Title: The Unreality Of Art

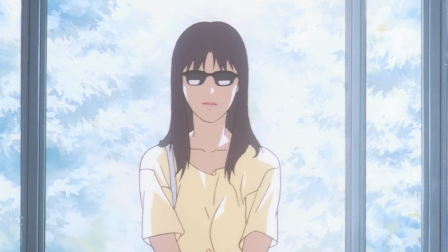[8:08]
After the climax, the epilogue shows... hmm.
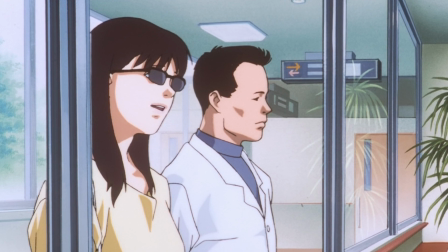[8:13]
Well, you see, the ending is left rather ambiguous.
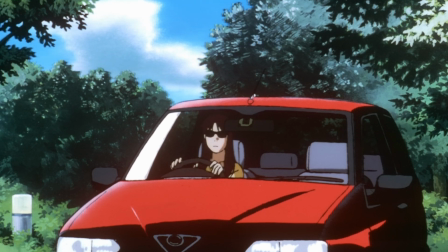[8:19]
The last line of the film is Mima saying with a smile of conviction on her face after looking at the rearview mirror of her car,
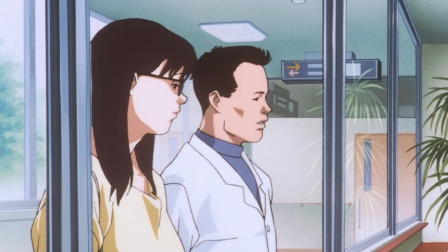[8:27]
I'm real. This scene follows a couple of other scenes that vaguely encourages us to question if
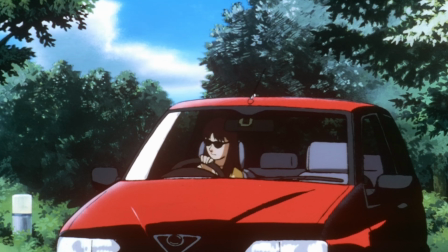[8:36]
the Mima who says the ending line inside her car is actually Mima.
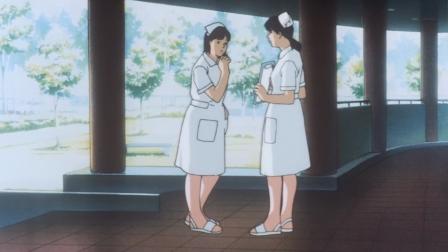[8:42]
A couple of background characters mutter to themselves that the person looks like this actress, but oh,
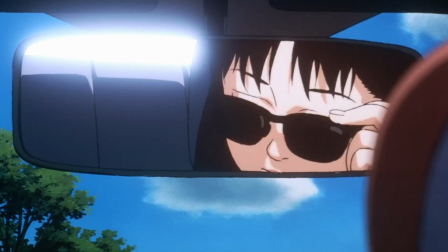[8:47]
she's probably just a look-alike, nudging us to question the fact ourselves.
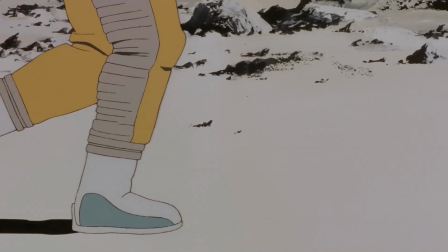[8:54]
But the ending of Millennium Actress is much more straightforward
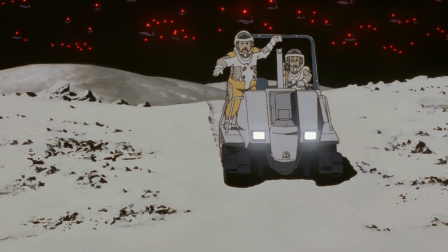[8:58]
in that its ending is quite sure of whether it is real or not.
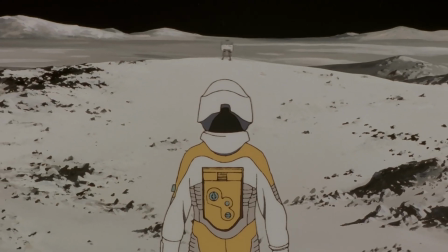[9:04]
It ends with instead of the real Chiyoko,
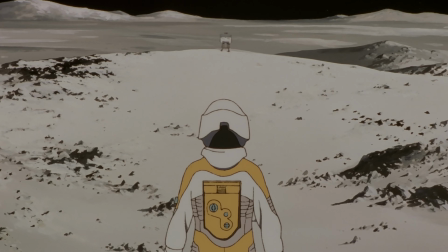[9:07]
the unreal astronaut character that Chiyoko once played for a movie,
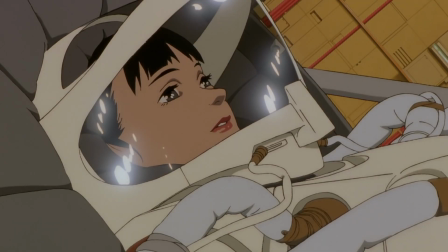[9:13]
determined to chase after her love to the ends of the universe in her space rocket.
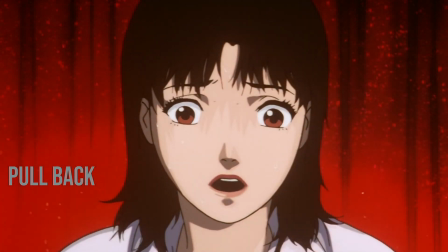[9:19]
In Perfect Blue, the pullback is used to confuse and disorientate the audience and leave them with an
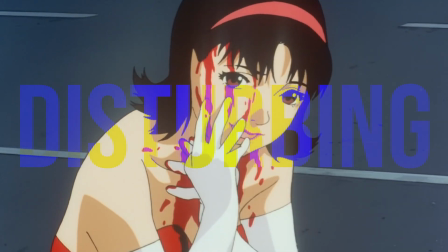[9:26]
ambiguous ending that creates a disturbing layer over the whole picture the film paints.
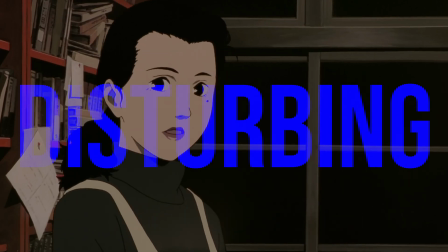[9:33]
Whereas in Millennium Actress, the same technique is used, less to disturb,
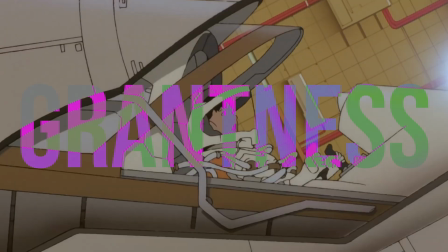[9:38]
but to paint a picture of grantness to Chiyoko's life. These two films, five years apart, can be interpreted as a dialogue that Satoshi Kon constructed amongst themselves.
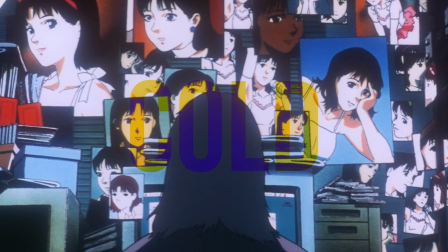[9:51]
One covered in the cynical, cold, neo-noir color schemes, leading us through a fever dream,
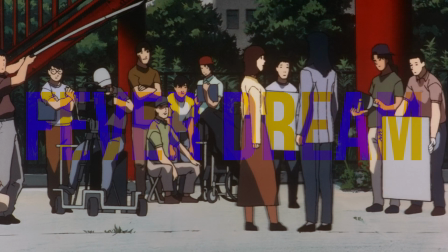[9:58]
where its main characters, and by extension, our entire grasp of reality is challenged and left estranged at the end.
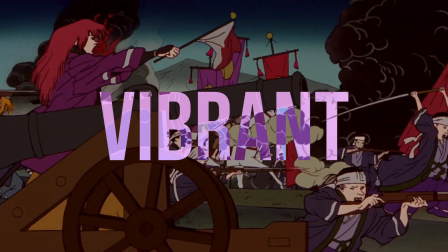[10:07]
The other, cheerful and eccentric, covered in vibrant colors, hops through the main character's life with exuberance,
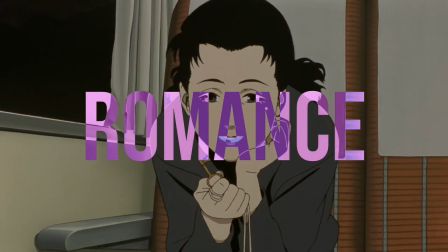[10:14]
leading us through the bizarre nature of romance and the act of creation.
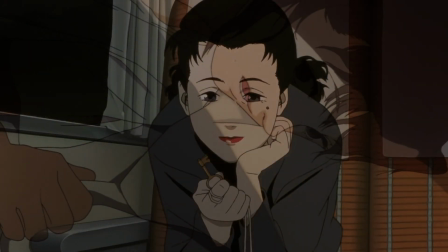[10:19]
Perfect Blue's echoes can be heard in Millennium Actress.
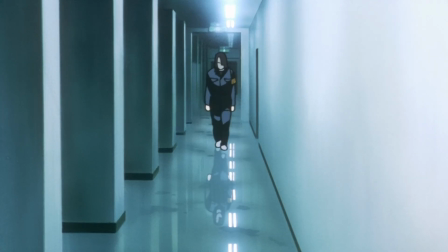[10:23]
Perfect Blue's stalker, the so-called Mimaniac can be vaguely seen in Genya himself,
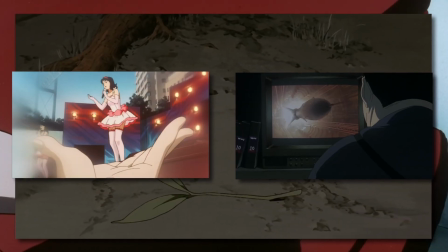[10:30]
with both the films opening with their main characters being objects to these characters' voyeuristic gaze.
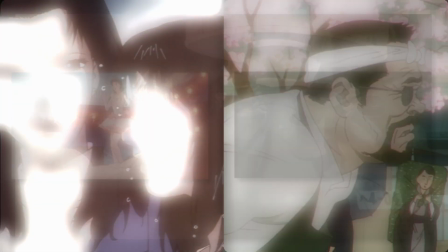[10:38]
Both Genya and Mimaniac being depicted as a sort of enigmatic constant in a sea of variables
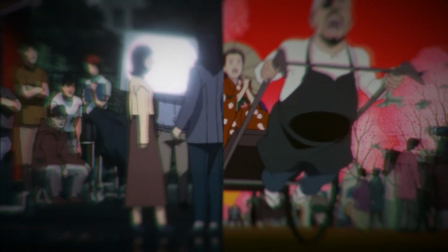[10:45]
as both of them go in and out of the main characters' lives and their hallucinations slash dreams.
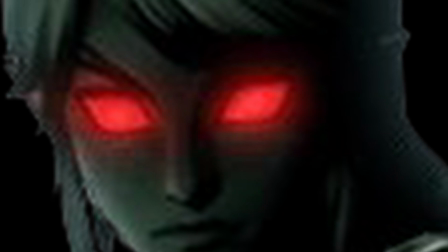[10:52]
Okay, you must say. So Perfect Blue is Satoshi Kon criticizing escapism whereas Millennium Actress is him embracing it.
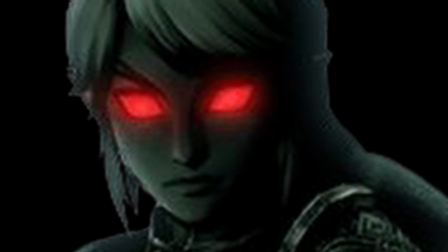[11:00]
So what of it? If you do say that, you are yet again right, my friend.
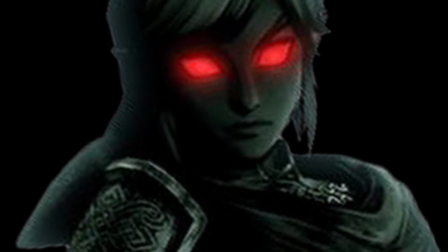[11:07]
As this is, to some extent, part of what's happening.
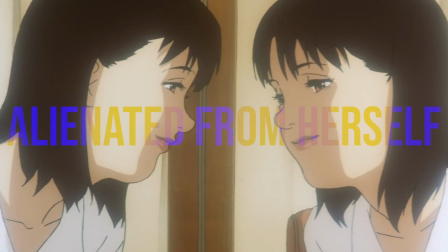[11:12]
Perfect Blue's Mima becomes alienated from her own identity because of the performances she produces.
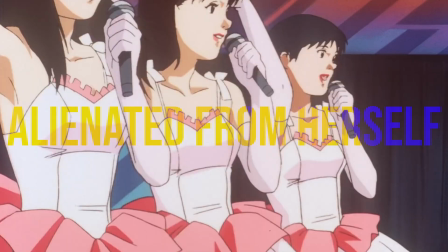[11:19]
That is, her work as an idol.
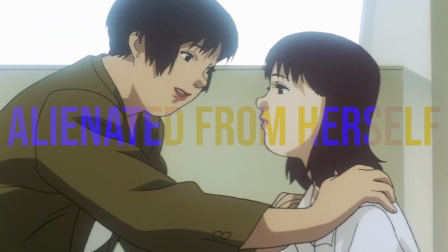[11:22]
And later, her acting career further acts as a catalyst to her losing her grip on reality.
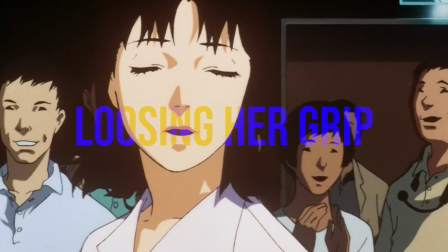[11:29]
The further she lets herself fall into the shooting of the film, the more her personhood she loses,
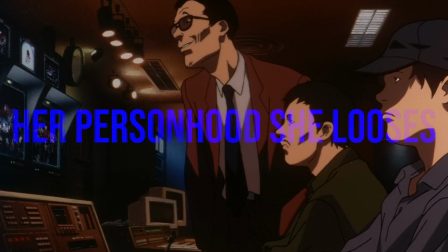[11:36]
shown by how she's willing to do incredibly uncomfortable scenes even if she doesn't want to.
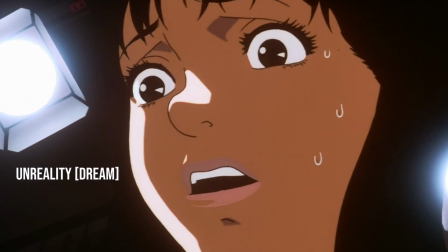[11:43]
The more she's alienated from herself, the less the films make sense.
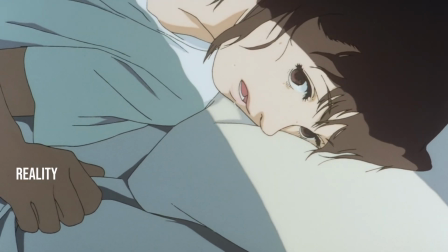[11:48]
And the pullback technique here aids this disorientation.
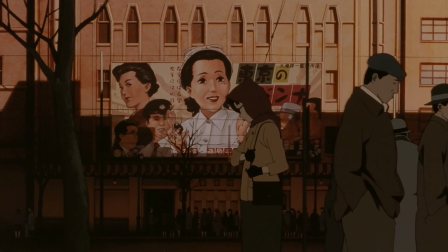[11:53]
Now, look at millennium actresses Chiyoko.
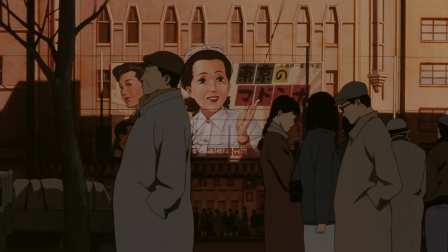[11:56]
Her acting career, that is her art or her performances, becomes a catalyst for her finding herself.
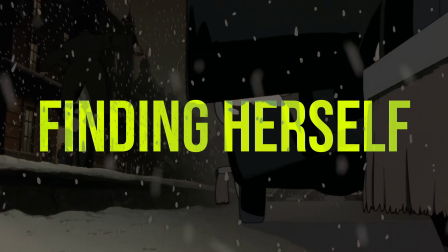[12:04]
In the disorientating scenes of this film, Chiyoko, unlike Mima, is confident and self-assured.